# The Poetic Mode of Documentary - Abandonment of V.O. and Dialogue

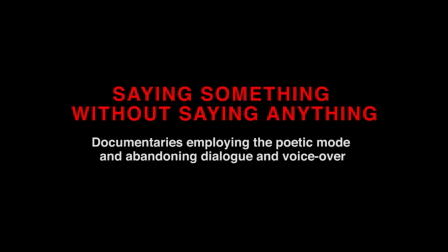(0:00)
Saying something without saying anything. Documentaries employing the poetic mood and abandoning dialogue and voiceover.
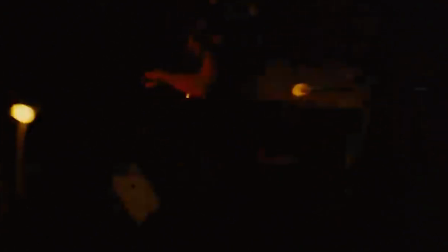(0:09)
Documentaries that I've adopted these cinematic techniques have long intrigued me and because they stood out to me I wanted to figure out how they did it and why it works. In order to satisfy my curiosity and hopefully yours as well,
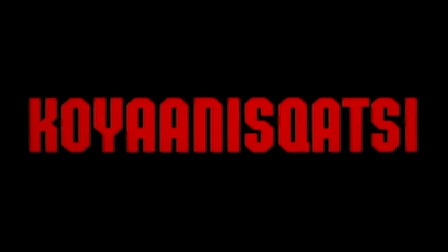(0:23)
I'll be drawing parallels with three films, Koyaanaskatsi, Glass and Barav.
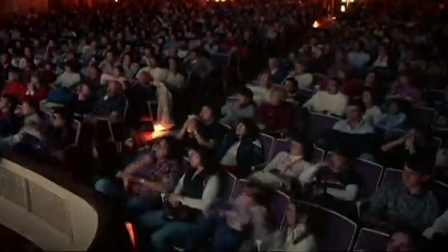(0:28)
A viewing of these films is recommended.
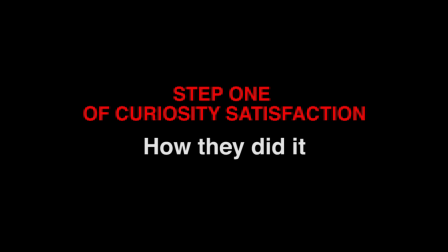(0:34)
Step 1 of Curiosity Satisfaction – How They Did It The employment of the poetic mode determines the tone of these films.
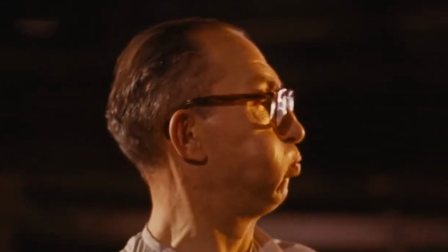(0:41)
The poetic mode is a mode of documentary filmmaking that forsakes traditional narrative content such as character and event development.
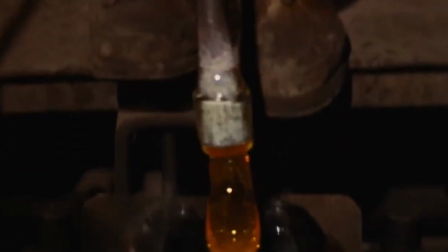(0:49)
Instead, the filmmakers concentrate on creating mood and rhythm and delivery of emotion.
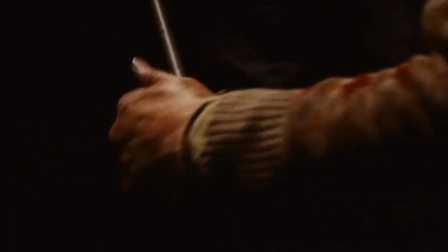(0:54)
They do so by cinematic techniques of editing, sound, cinematography, etc.
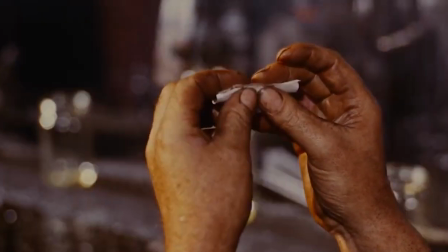(1:01)
Glass manages to bring out the elegance of the handmade crystal workers by syncing their
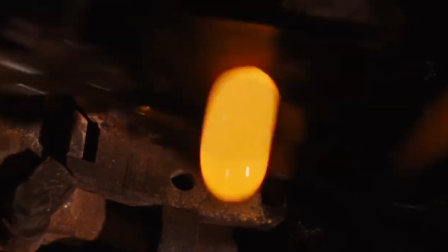(1:05)
work with jazz and contrasting it with the monotony of the automated bottle making machines.
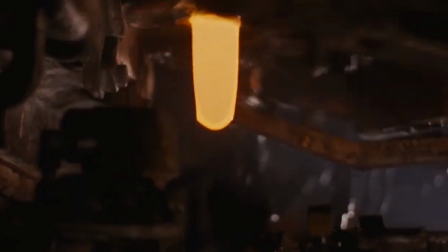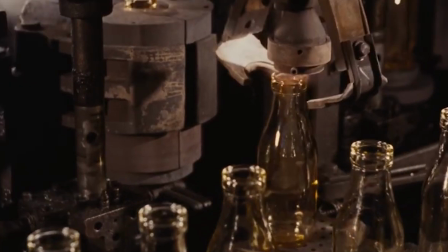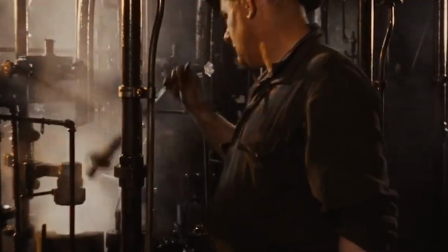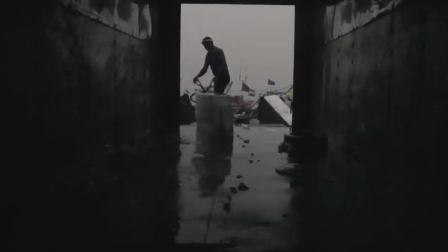(1:30)
Baraf uses recording shots of workers dropping blocks of ice through the day to give the feeling of continuation of said activity.
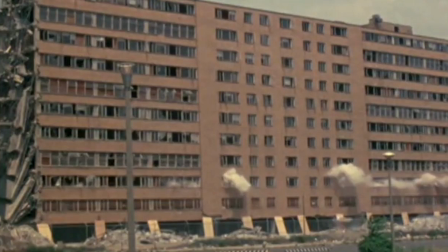(1:39)
Koyaanaskatsi, with its nightmarish music and unsettling visuals, sets the perfect tone for a film that speaks of a life in turmoil.
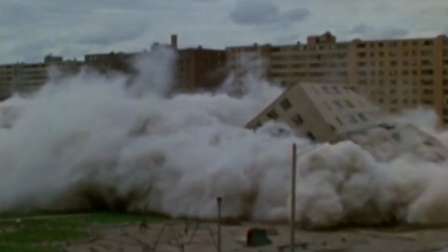(1:49)
All three of these films speak of happenings in reality with their own creative approach to them.
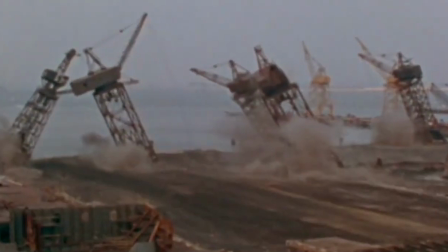(1:55)
Being so unique in their representation of topics, they manage to build their own interesting personalities.
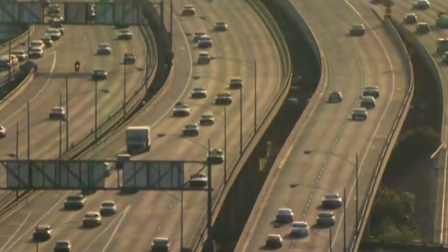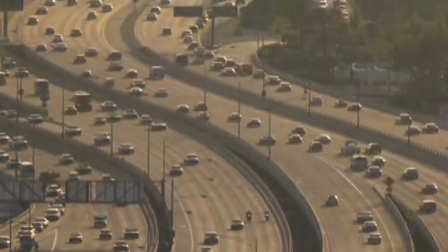(2:08)
The poetic mode also seems to work in tandem with the voice of these films.
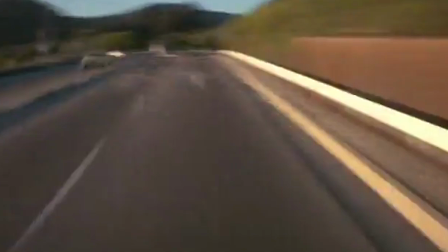(2:12)
The voice of a film is determined by what a filmmaker wants to say and how they say it.
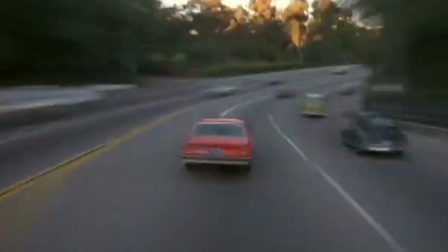(2:18)
Their approach to this can be direct or indirect.
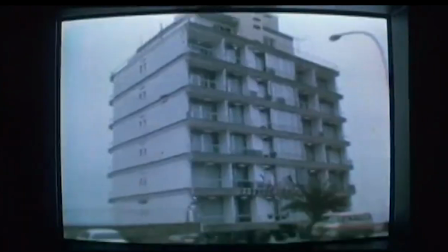(2:21)
With these documentaries, not a lot is conveyed through spoken word because they don't use dialogue or voiceovers,
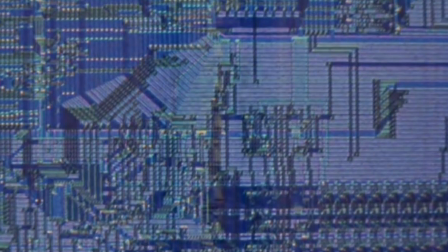(2:28)
moving away from making a direct statement. Instead, they rely heavily on the use of music and diegetic sounds, cinematography and editing.
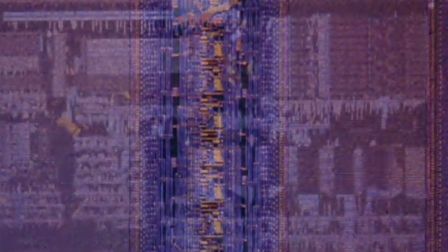(2:37)
This leads to the voice of the documentaries having an indirect address to the viewers.
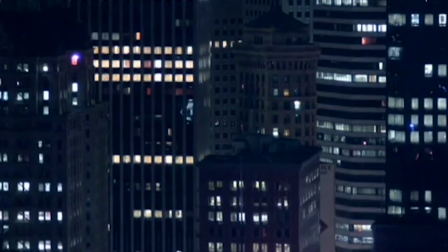(2:44)
Koyaanis Katsi dwells into a lot of sub-themes and it's for you to figure out what these sub-themes exactly talk about.
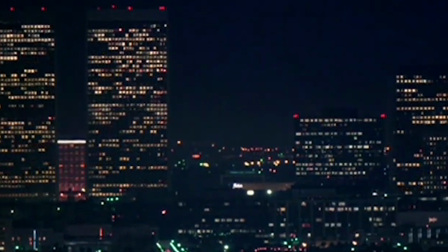(2:51)
And everyone's opinions on these sub-themes may differ. We'll see why this works in the next segment.
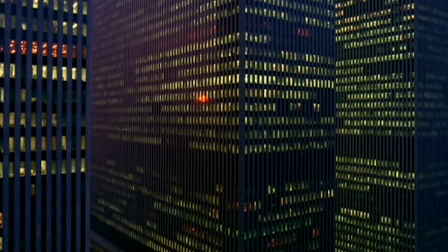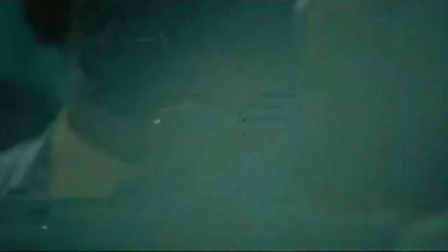(3:02)
The messages conveyed by each film would change if you were to play around with some of their elements.
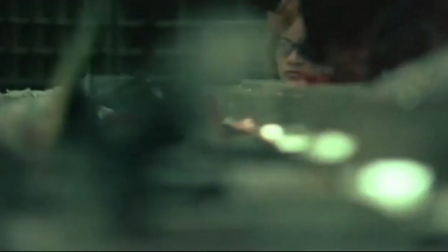(3:07)
For example, if I were to take one of Koyaanis Katsi's scores and use it with a sequence from glass, it would change the tone of the film entirely.
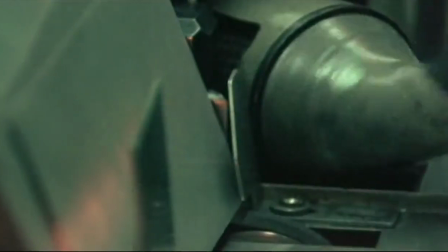(3:16)
See for yourself.
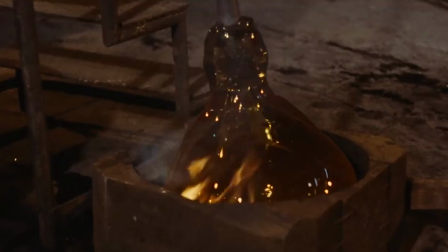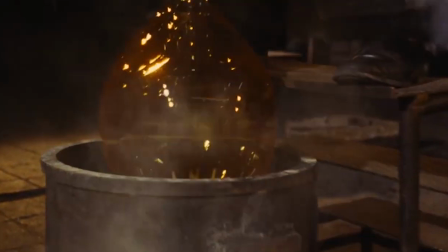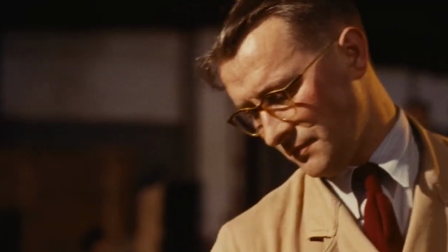(3:32)
Therefore, each element of these films is very meticulously picked and put together,
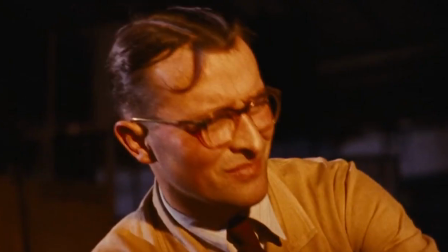(3:38)
and the lack of spoken word increases the importance of all these nuances that are used to create films like this.
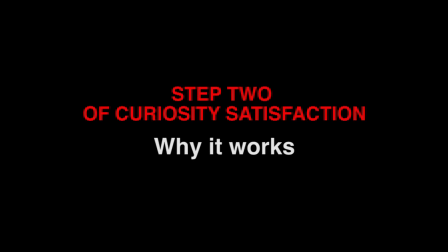(3:45)
That's how they managed to do it. Step 2 of curiosity, satisfaction. Why it works.
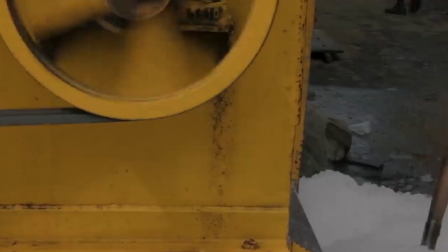(3:52)
All documentary films that seem to abandon dialogue and voiceovers don't give you all the information about the film right away.
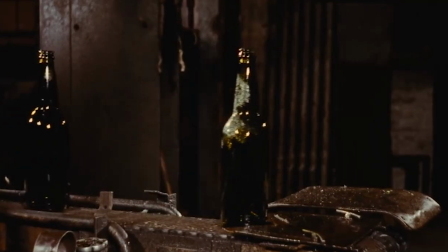(3:58)
To understand what the film speaks of, you have to pay attention to every single frame and their placement within the film,
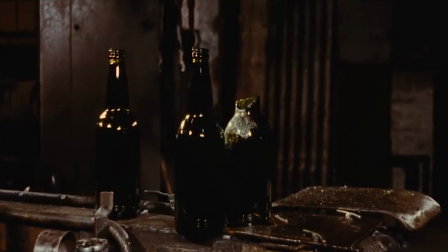(4:05)
while the sounds and the music deliver the meanings that these frames are trying to convey.